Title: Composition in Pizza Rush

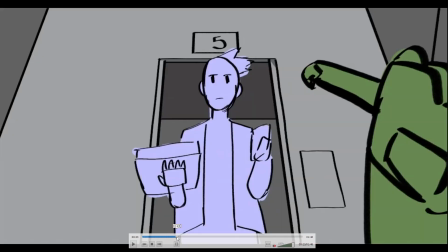And then the other guys, which concretes this shot. It gives us more context since this is somewhat a piece of a bigger picture.
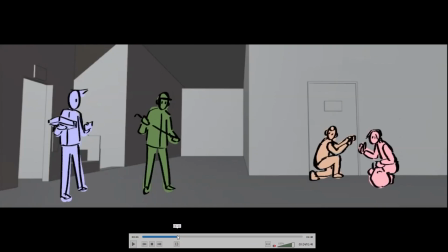And this is our bigger picture here. So now we get a reaction shot. 1, 2. Now what I could have done is we can get a 3 reaction shot in which like a comic strip. First would be the covering here, in which it would be the blue guy's face.
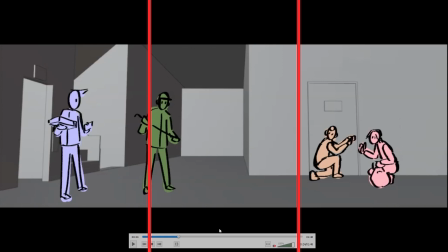And then the second one would be the green guy's face in the middle, and the third one would be them on the right side. That would have been nice and also quick, because here it gives us more time to just, because they're isolated, right?
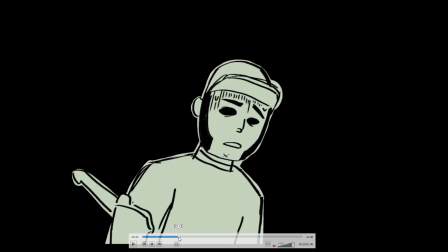It gives us more time, and also it confuses us because usually,
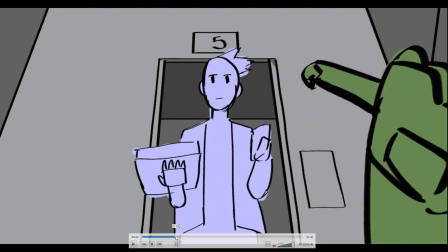I'm not sure if how long elevators closes, but if I play this, you'll see for how long it stays open.
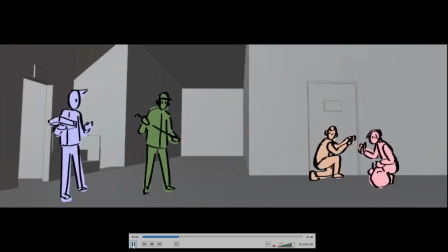Open, 1, 2, 3, 4, 5, 6. So 6 seconds. That could have been just closed by now or something like that.
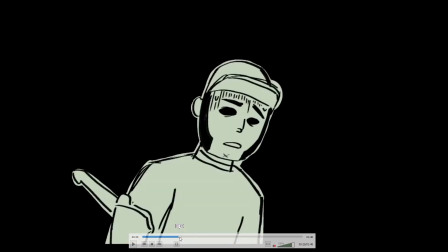But in my head, as how I see this, the time here pauses. But because there are cuts, it doesn't seem that way. But again, because the background is black, I guess it does.
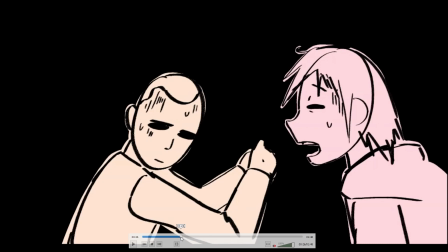I'm not really sure. Well, we'll see how it feels. So now there is a few issues here. Just I need to address this. The character on the left, we'll call him just yellow for now, is yellow and red, right? We still have the side view profile because I thought it's funny. The face is just half all the time.
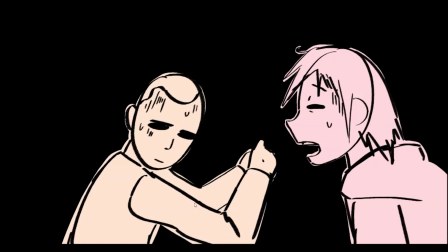It's like a cutout. But then again, the 3/4 where we see both of their eyes is way better. Because I did it here. Why am I not able to do it here, you know?
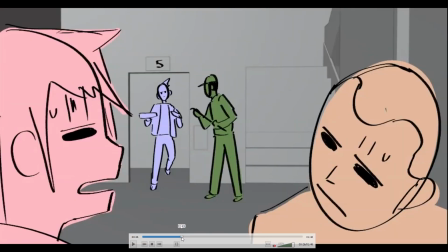So we cut here, and you'll probably notice by now they flipped places. So the one on the left side, which is the yellow guy, is now on the right side, and then the red guy on the right side is now on the left side. Now, it's not that confusing regarding that we have this already.
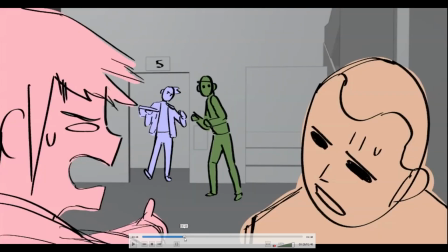So this is the only shot that we're comparing that to. So it's not that confusing. It's not out of place at all.
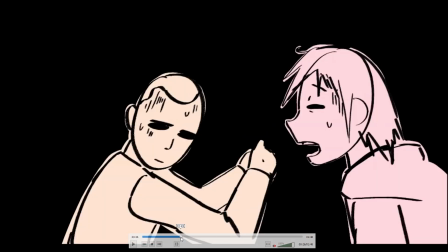But because if we only watch this cut prior to this, then it's going to be confusing, right?
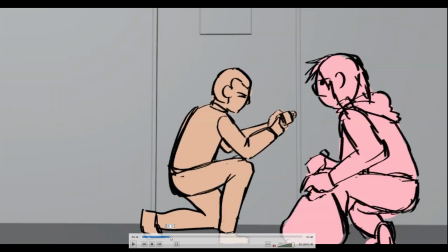Since we already have some establishing shot, it's fine to break the 180 rule sometimes just to favor the comedy thing.
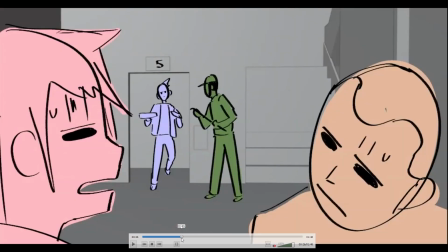Though it could be arguably wrong at some point. You know, I feel like this is wrong still. But it's not like a big deal that it breaks everything since we've already seen this.
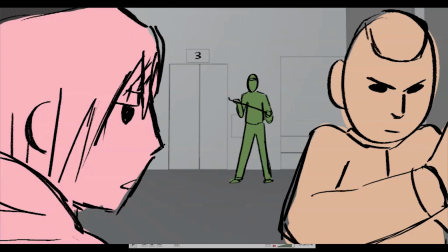It's just, hey, here is this again. You've already seen it. So yeah, it's not that confusing.
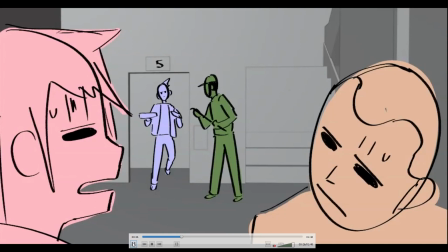So here, I borrowed some few techniques from Satoshi Kon,
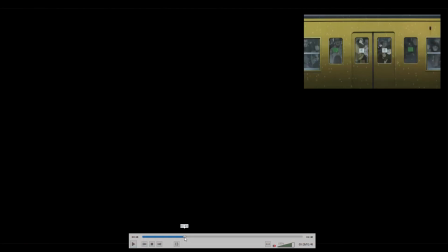which is they're using a black screen to convey a passage of time.
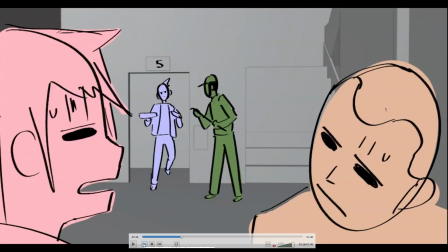But here it's not really a passage of season or really long time gaps.
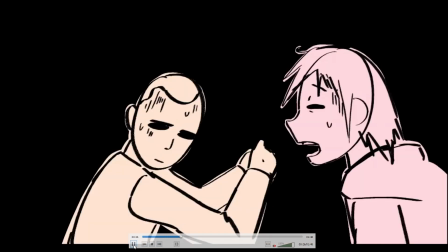It's more of just a comedic act in which, oh, he's about to go back in the elevator.
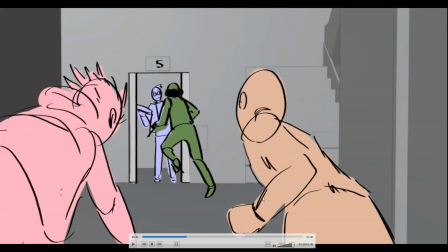So yeah, I didn't want to animate all that. And that's it.
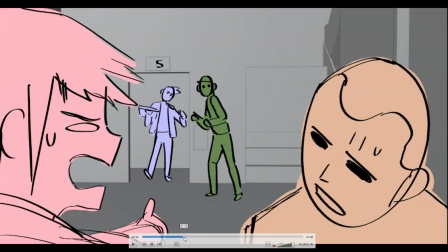So yeah, another thing is that you'll notice here, the composition is that the character in the center, he's still kind of on the left side. I'm not sure. Again, I'll put the lines. I think I didn't mention that a while ago, but I put some lines on the editing just to show my point here.
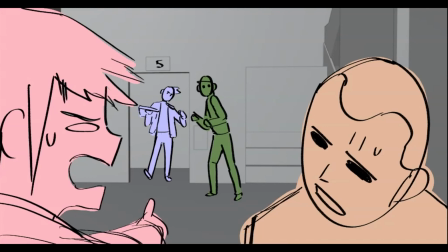So he's somewhat at the left side, and then most of the characters are covering or surrounding him, making us feel, if we are that character, cornered or surrounded, as we say. And then he's not really conveying that feeling.
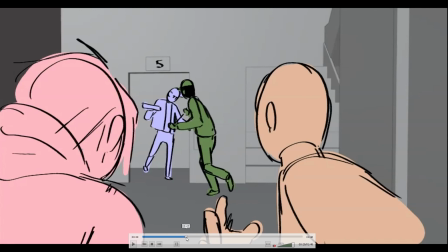Like, we look at his face, it's like neutral, he's calm about the situation until the last second in which he's gonna be caught off guard.
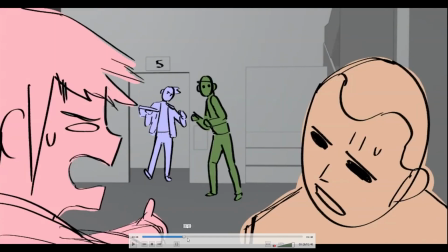And yeah, so of course the red guy is like somewhat of a leader, saying, hey, get him, he might call the cops or something like that.
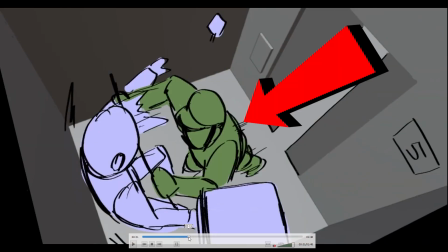So of course the green guy goes in first because he's closer. He pushes the guy, our protagonist, towards the left.